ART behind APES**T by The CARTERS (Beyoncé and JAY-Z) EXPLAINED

Hi there guys, this is Apollon Gallery in the Louvre that was featured in Beyoncé and Jay-Z latest video among other spectacular works of art.
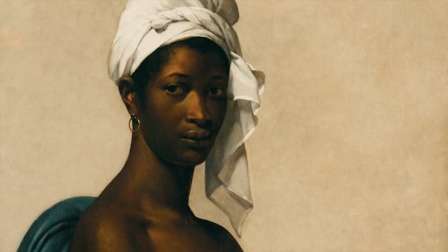16s
But for what reason did they pay this Astronomer's sum to hire a world famous museum? Is there a special message conveyed in this footage? If so, what is it? Let's find out right now!
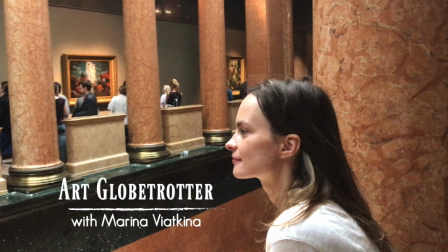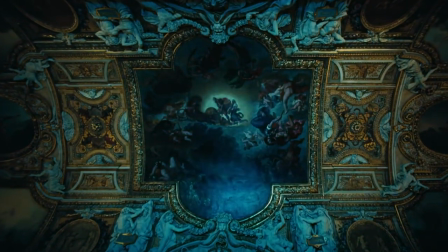35s
It all starts in Galerie Apollon, Apollon Gallery, in the former royal palace that is now known as the Louvre Museum in Paris.
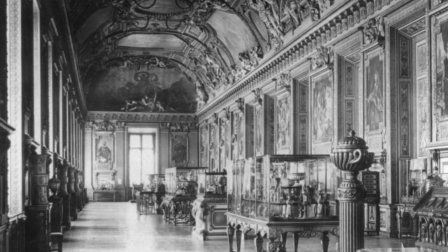44s
The gorgeous hall was designed to celebrate the life and reign of famous King Sun, Louis XIV.
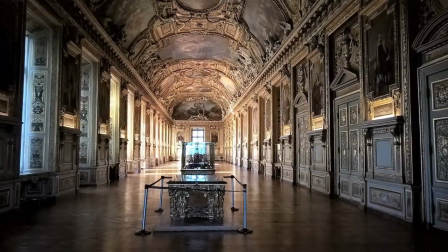51s
The decor and painting symbolize the flight of time and the solar motion and their glory.
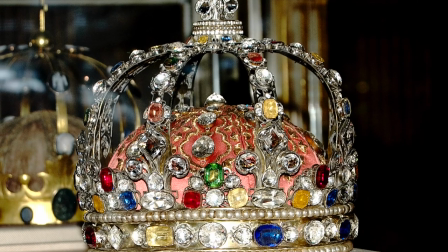57s
No wonder that today royal jewels are kept in this gallery. perfect
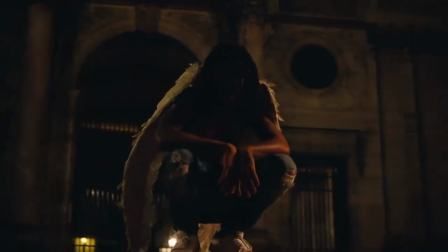62s
way to open the video that speaks about a difficult way that was made
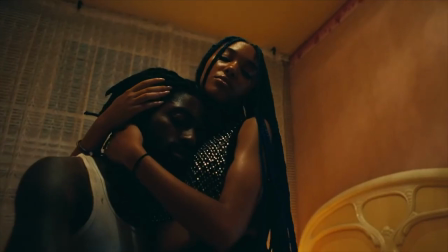67s
by the people of African descent throughout the centuries so that now they
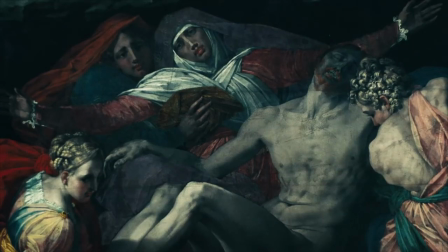72s
can find themselves at the top of the hill well at least that's what Jay Z
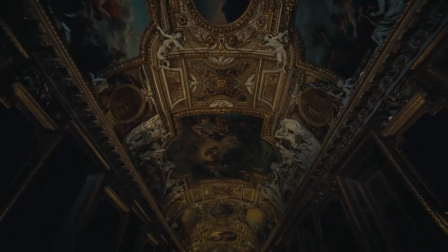76s
and Beyonce represent appearing here like a real king and queen at this palace so you see the first scene sets the tone for the video that's gonna be way more than just a basic showcase of art.
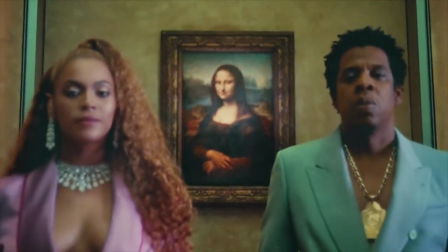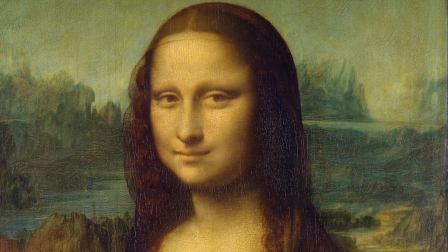96s
And from subtle hints they go straight to the most powerful message. Who doesn't know Mona Lisa by Da Vinci?
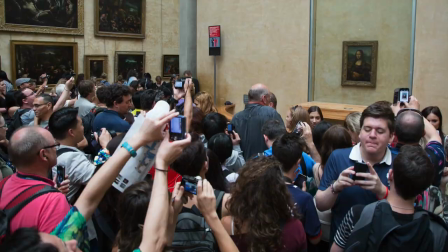102s
It's the most recognizable painting in the world and some say its estimated value is way over half a billion dollars.
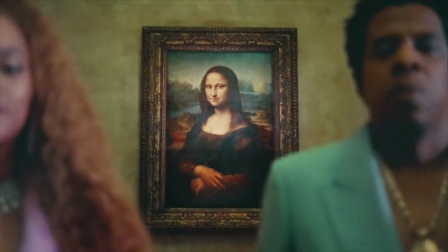111s
Beyoncé and Jay-Z appear here standing in front of the painting, looking confidently and calmly into the camera,
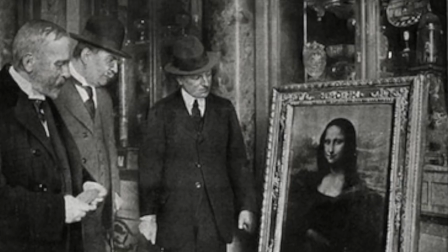118s
basically just like Mona Lisa does, fascinating millions of people throughout centuries.
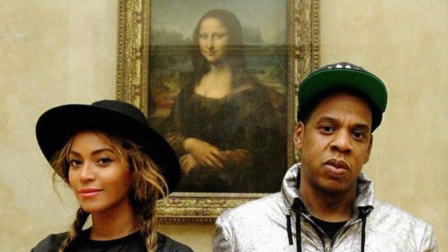124s
Jay-Z and Beyoncé appear to have the same magnitude of their influence in the world of contemporary show business,
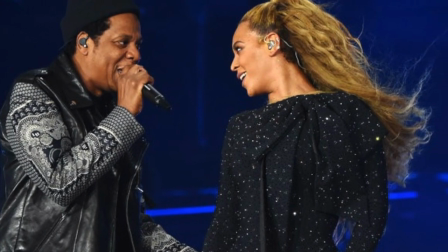132s
being one of the most wanted and popular singers across the globe. That's what this play with Mona Lisa is all about.
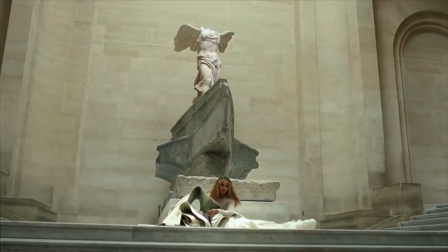141s
The same message is sent with the scene of Beyoncé in front of Nike,
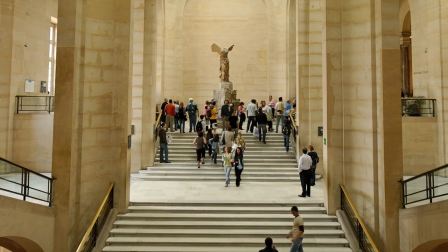146s
the Samothrace statue, dressed in the spirit of this Greek goddess.
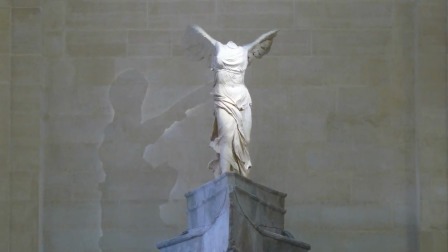151s
Winged victory of Samothrace crowns the triumphant status of the singers.
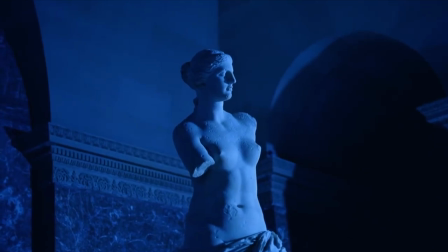157s
And look at this sculpture! Beyoncé is dancing mainly with her arms in front of famous Venus de Milo,
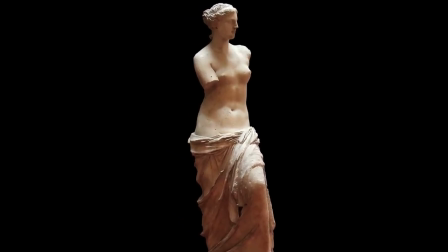164s
emphasizing that she has something the goddess of love hasn't. and this way proclaiming herself as the true Venus to admire. And now to the more provocative part.
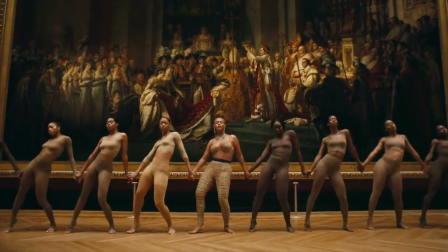176s
Beyoncé is dancing in front of one of the grandest paintings of Louvre, Coronation of Napoleon by Jacques-Louis David.
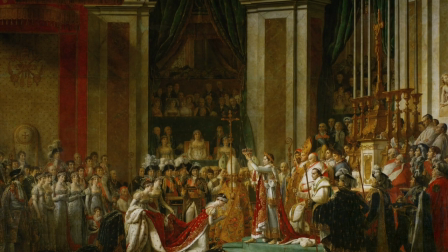185s
This artwork is the very picture of imperial neoclassical glory.
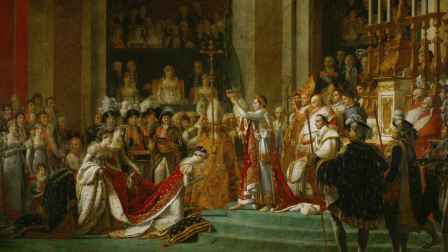189s
Everything and everyone is so polished as the significance of the event prescribes.
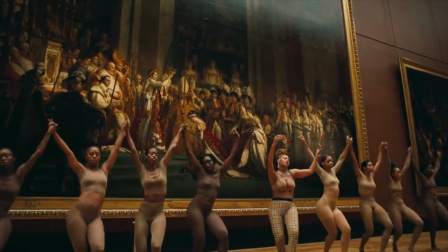194s
And here are the dances of color, dressed like there is nothing on them, moving in that sensual oriental dance.
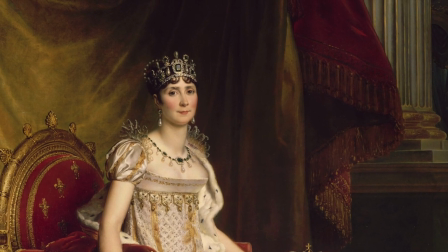203s
What would Empress Josephine say if only she could imagine this scene
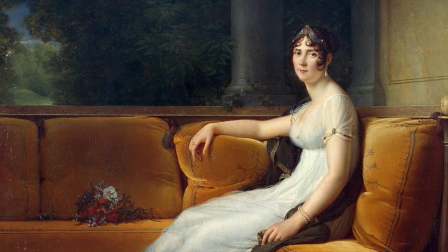208s
being known as an active protagonist of re-institution of slavery in French colonies? She would be definitely spinning in her grave, off the old and on with the new. Anybody could be a queen now. Well, the queen of fashion at very least.
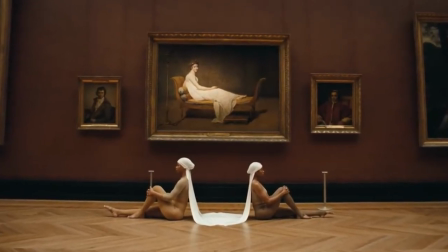224s
Another signal of transformation of the role of the woman of color in today's reality is the demonstration of a splendid,
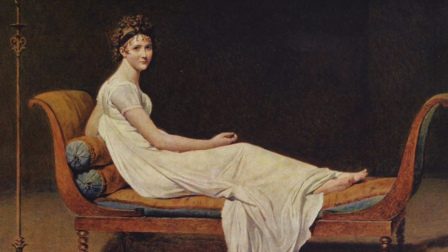232s
famous portrait of Madame Recamier by again Jacques-Louis David.
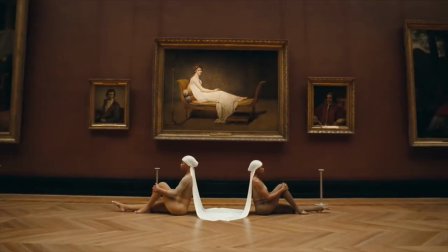237s
Perfectly classy and she is now set against two other women taking attention away from her.
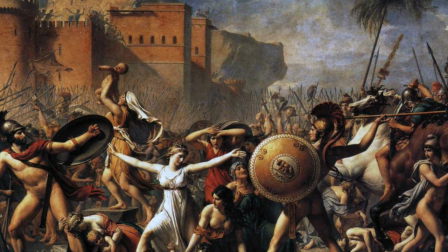245s
Another painting by Jacques-Louis David and another reference to women empowerment in the clip.
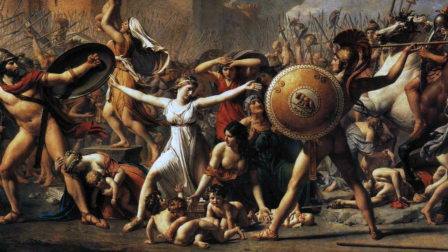251s
Intervention of the Sabine woman shows a mythological episode
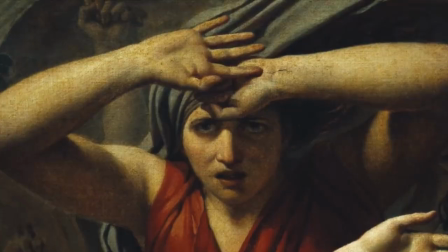256s
where Rommel man abducted a bunch of women from their neighbor region.
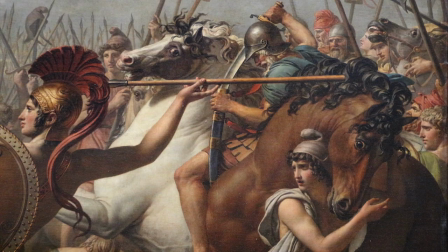261s
However, the artist reinvented the classical subject and showed it as if a beautiful woman,
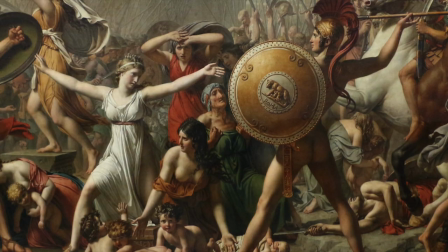267s
the wife of Rommel, is trying to stop the fight and the war with the power of love.
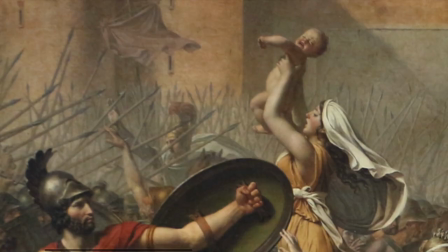272s
Her and other women have brought their children in the center of the fight.
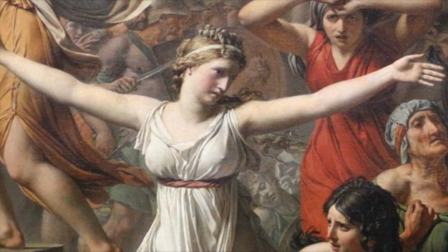277s
This way, trying to make men realize what's the true value of their life. And this love triumphing over conflict is the core theme of the Carter's new album.
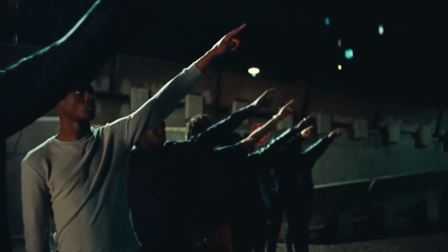291s
An interesting detail of this painting shows up later in the video.
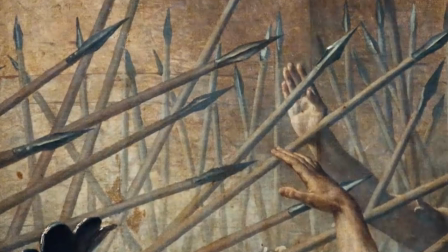295s
Seems like this gesture is a symbol of how minorities are many times perceived as a source of violence and danger,
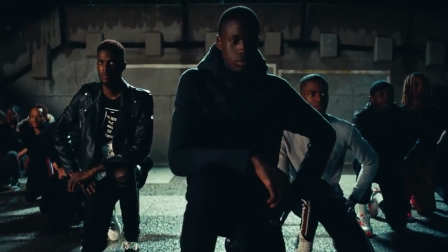304s
even if they are metaphorically standing still with them less. It's very sad that people actually representing other than white races were historically put in very unfortunate life trajectories.
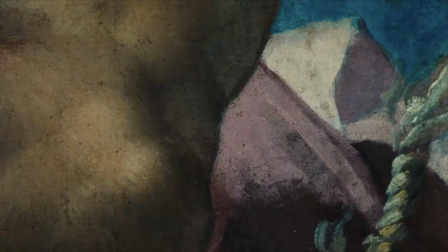318s
These detailed close-ups from Paolo Veronese artwork focus on the image of rope as a symbol of slavery,
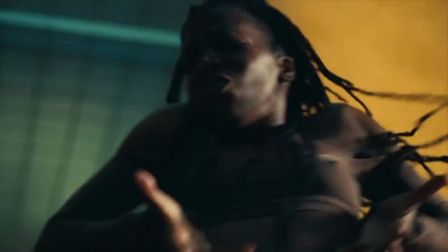325s
and then we see a dancer who kind of breaks up this hold to then dance freely.
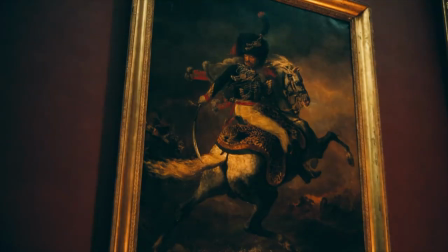331s
The similar message is sent with the showcase of this equestrian portrait by Théodore Géricault.
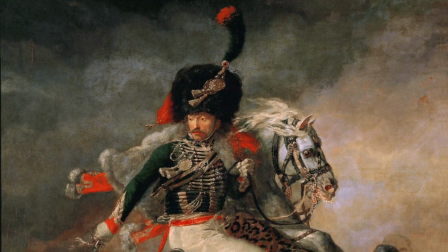338s
The soldier is sitting on a horse on a skin of cheetah,
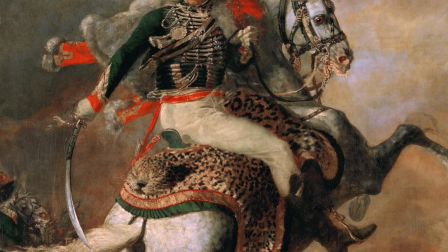342s
symbolizing again the domination of white race on minorities and nature in the days of empire.
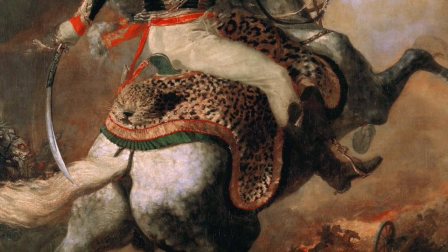348s
And look at the background,
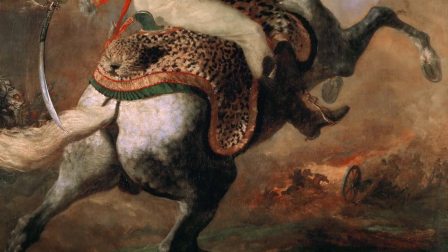350s
looks like the soldier is trying to escape and save his precious life at the expense of lives of the ones he is grinding. However, the pinnacle of this racist rhetoric is shown with this drama painting by Théodore Géricault.
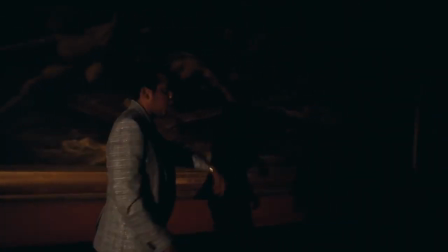366s
The Raft of the Medusa deserves a whole new video for itself, so I suggest that you just look through, well,
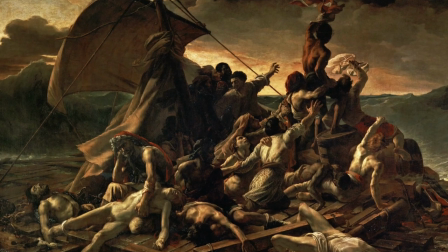373s
Wikipedia to be really shocked by the subject matter.
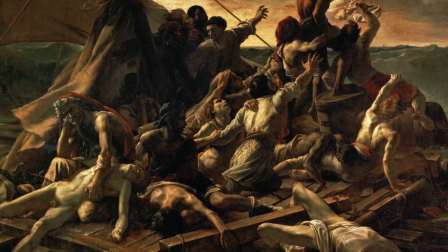376s
And the main refrain of the society inequality shows through no small way here.
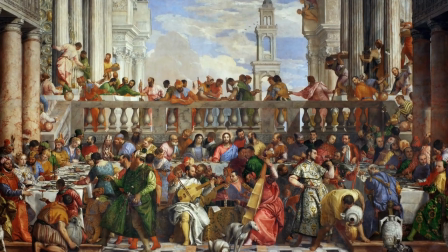383s
Want some more? Or this is the biggest painting in Louvre, Wedding Feast at Cana by Veronese.
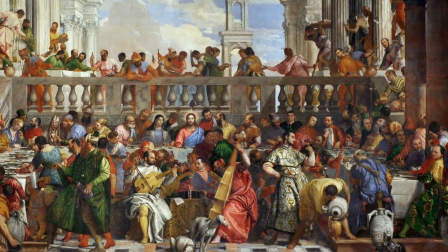390s
He depicted this Bible subject showing kind of a representation of his contemporary society.
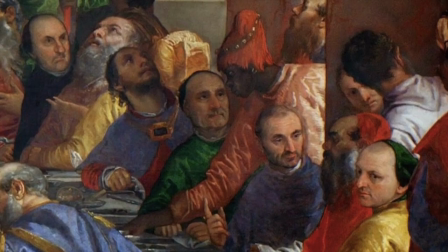396s
And the people of color are again barely noticeable slaves hidden somewhere at the background.
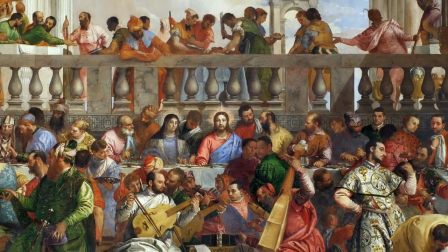403s
So the whole idea is that Western art carefully erased minorities from the history, though they were actually in there. Unfair? True. But today there is a chance for everyone.
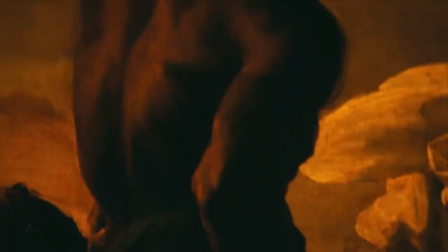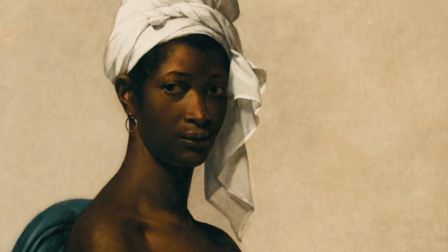421s
And the portrait by Marie-Guillaumine Benoit tops this footage.
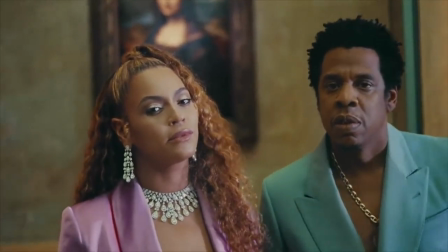426s
The model looks at us just like Mona Lisa does. She's no worse than her.
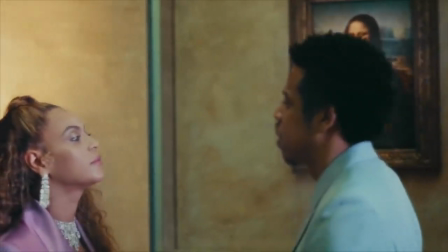432s
No one is no worse than another. And everyone may now get to the top of the world. Beyoncé and Jay-Z did. You can too. Thank you for watching! Art is amazing! See you very, very soon! Bye-bye!